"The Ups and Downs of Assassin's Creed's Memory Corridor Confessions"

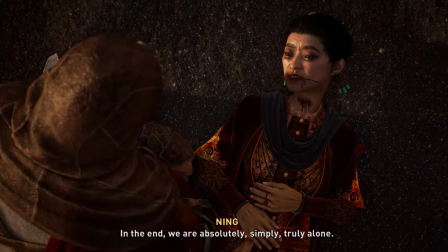[12:17]
Now we finally come to the latest entry, Assassin's Creed Mirage, and the reason I decided to go ahead and make this video.
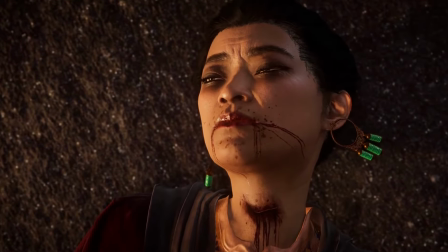[12:26]
After analysing enough of these memory corridors, I've come to an understanding about the ways in which they're written,
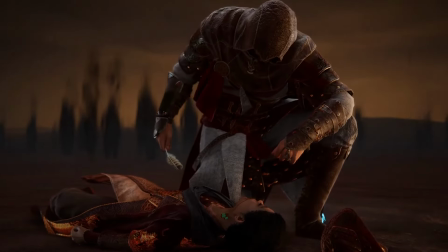[12:32]
and when I saw the first memory corridor in Mirage, I knew it was going to be similar for the rest of the game.
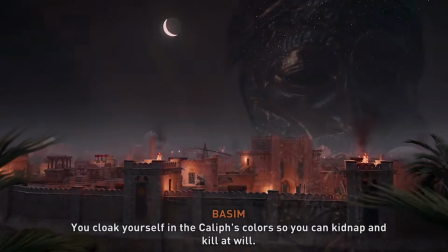[12:38]
AC Mirage is a remake of AC1 in more ways than I could have ever expected,
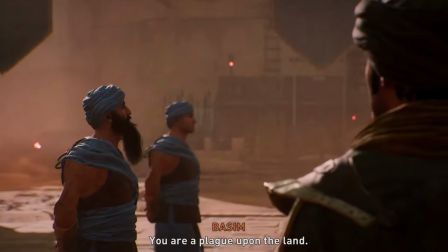[12:43]
because the game borrows heavily from the investigation system from the first game.
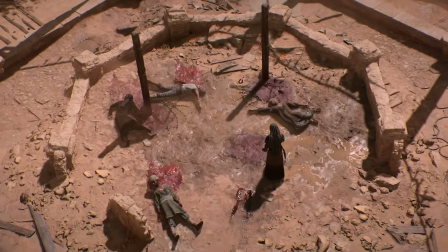[12:47]
The game is split into a prologue, 6 or 7 investigations leading to a black box mission,
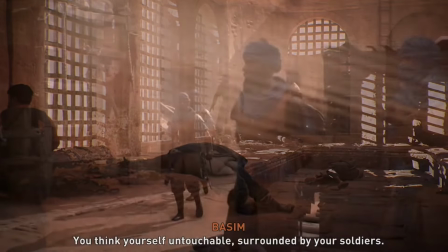[12:53]
and then on repeat until a conclusion. This game has the same issues as AC1.
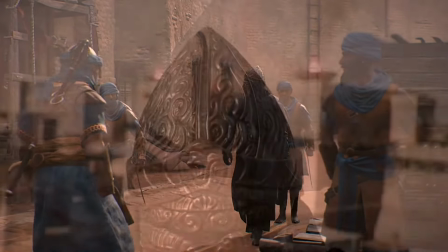[13:00]
You never meet your targets until you kill them.
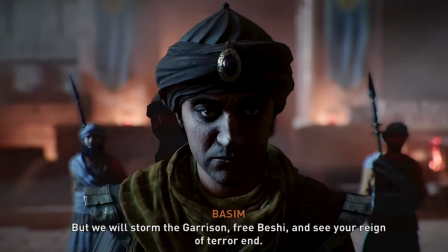[13:03]
When you begin the first black box mission to kill Al Ghul, Basim gives a recap on who he is,
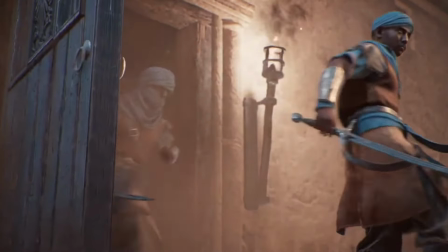[13:10]
which is a good sign that Ubisoft knew that nobody would be paying attention during the investigation portion of the game.
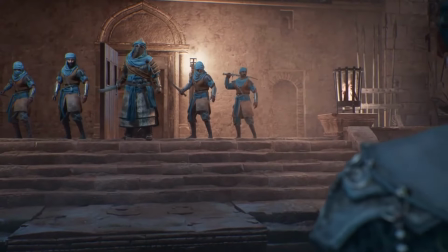[13:16]
We hear Basim calmly declare this character's evil actions,
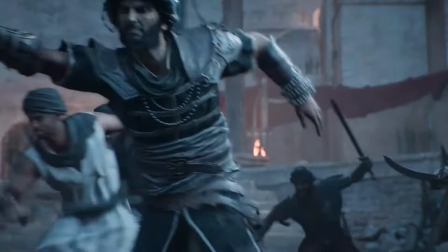[13:20]
which locks the voice actor in a box because he'll need to do this for every character despite what Basim's emotions may be towards them.
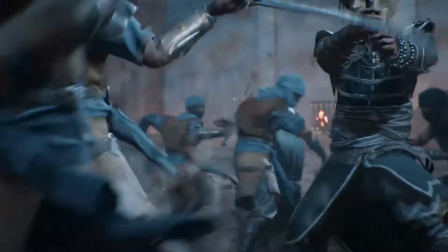[13:28]
He could have a personal vendetta and be furious towards them,
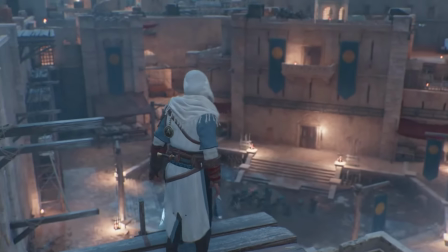[13:32]
but he would still need to speak to the audience and break that immersion to tell us who they are before confronting them.
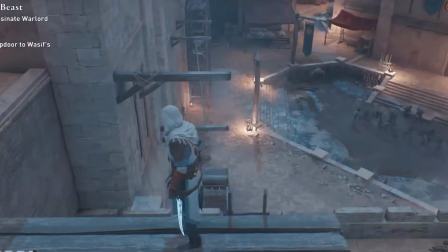[13:39]
It's also a real shame that Basim doesn't really meet his targets beforehand, at least in a meaningful way that impacts the story.
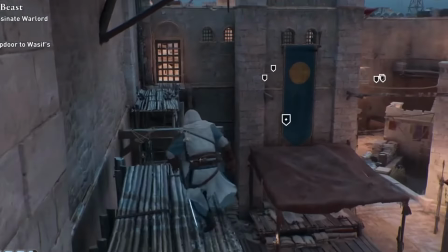[13:47]
Hiding them behind similar masks strips them of individuality, or a strong character design to make them memorable.
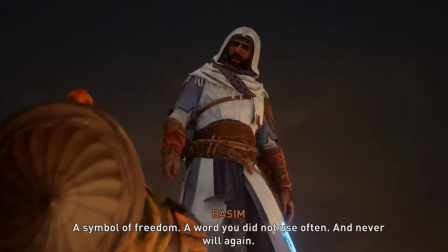[13:54]
And almost all of the actual memory corridors are just a massive wink to
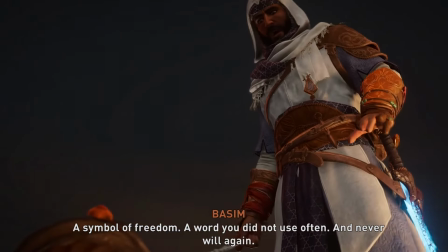[13:59]
the audience that Basim is not alone and going to be taken over by the Jinn.
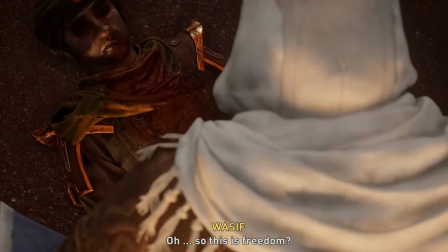[14:04]
It's the same as Valhalla, but if the villains were also aware of Odin being there.
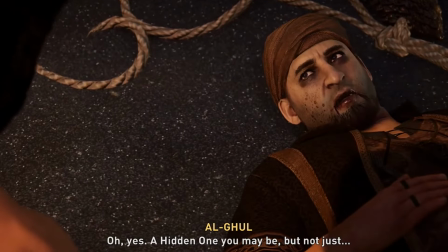[14:09]
Al Ghul says that Basim is more than just a hidden one, and then we see the Jinn.
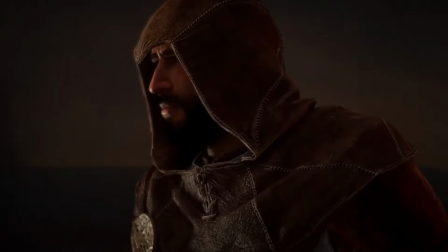[14:14]
Alberica goes on a long monologue about what it's like to die alone, and then Basim sees that he is not alone, because there's a Jinn.
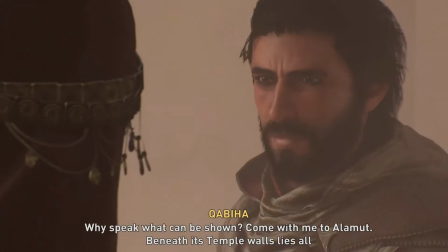[14:24]
We know there's a Jinn, and Basim has very little to say about the fact that there is a Jinn, so the story doesn't feel like it's moving in any kind of direction.
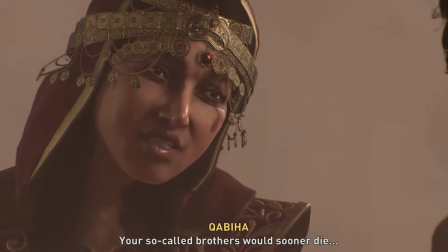[14:33]
It's like if every target that Altair killed gave some vague statement about how somebody close to him couldn't be trusted.
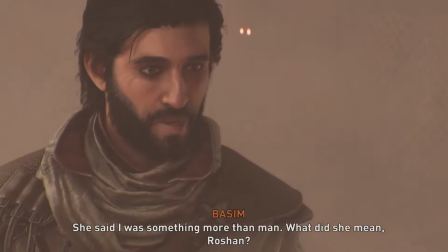[14:39]
It's a perfect demonstration of why I think Basim suffers massively from Mirage.
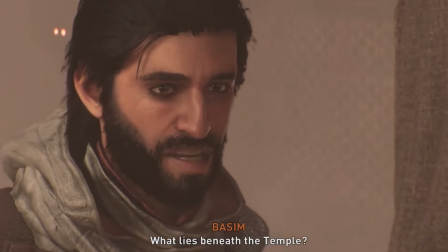[14:44]
I adore parts of this game. I think the parkour is actually a really good deviation, and the combat is the best that Assassin's Creed has ever had,
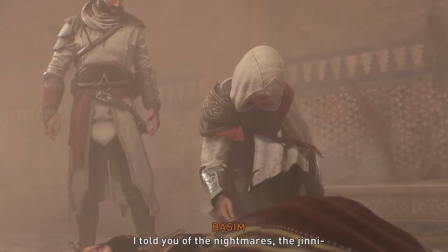[14:53]
but I cannot deny that the storytelling is weaker than I could have imagined from a game that was sold as a smaller,
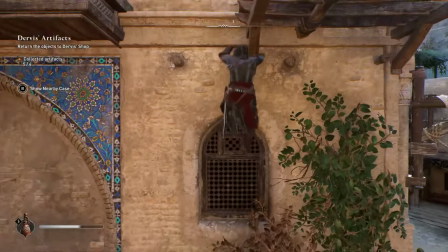[15:02]
story-focused narrative. Now that we've looked at the history, let's look at the current state of things.
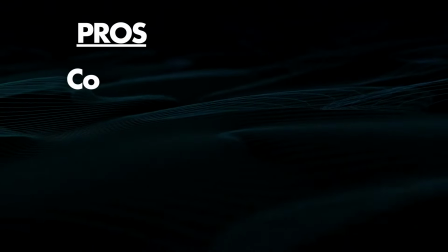[15:07]
Let's start with the pros. The foundation from AC2 is solid.
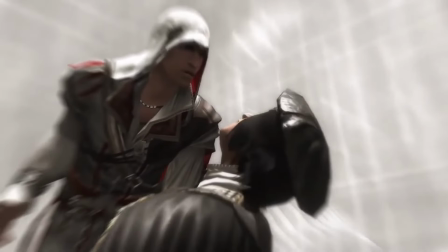[15:12]
It uses the corridors to quite literally blind the player,
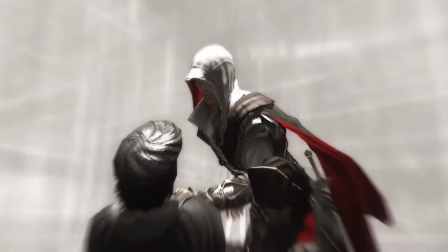[15:15]
but at the same time shines a spotlight on the characters and gives them a finale that crescendos their plot lines,
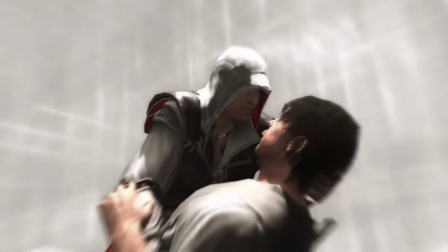[15:21]
instead of being their entire plot line. This method also helps the villains feel more fleshed out.
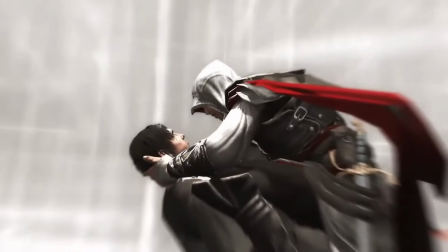[15:28]
No villain has become iconic from their death scene alone, although Thomas Hickey comes pretty close.
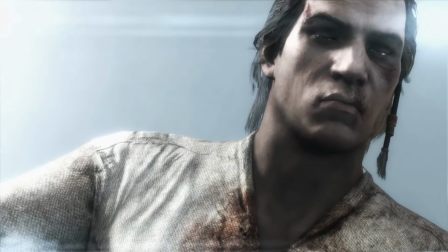[15:34] I'm the type of guy who likes to have a beer in one hand and a tea in the other.
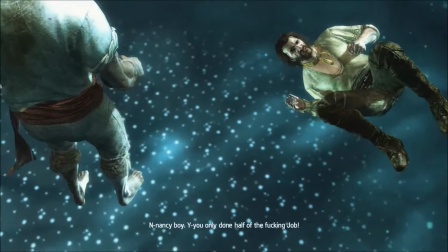[15:39]
The dialogue. The dialogue should prioritise the confessions.
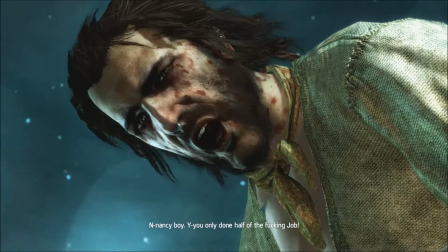[15:44]
It should answer the question of what the characters would say in their dying moments, and what they would admit to.
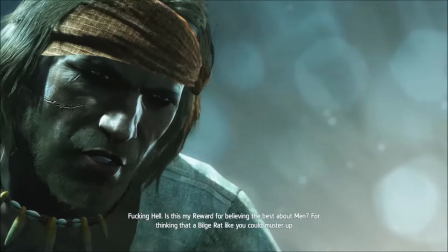[15:51]
This would impact the ideology of our hero, challenging it and making them think more about their approach to life in the future.
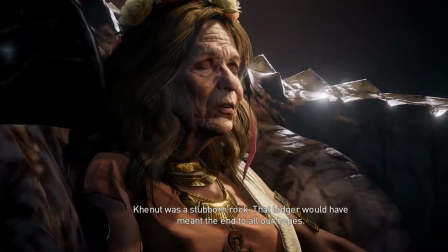[15:59]
The presentation. The presentation of Origins' memory corridors is visually stunning.
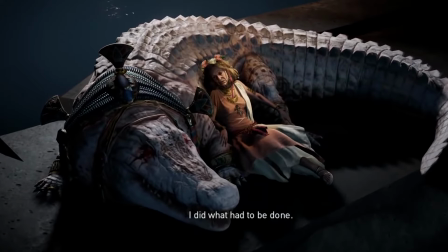[16:05]
It uses visuals more than dialogue to convey a beautiful presentation that is more iconic than the villains themselves.
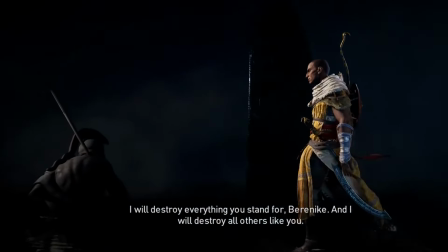[16:12]
I remember the lady chilling with the giant alligator more than her actual character.
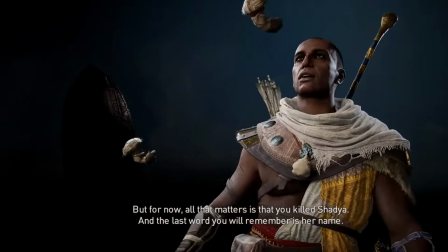[16:18]
That already makes her more memorable than all of Syndicate's Templars.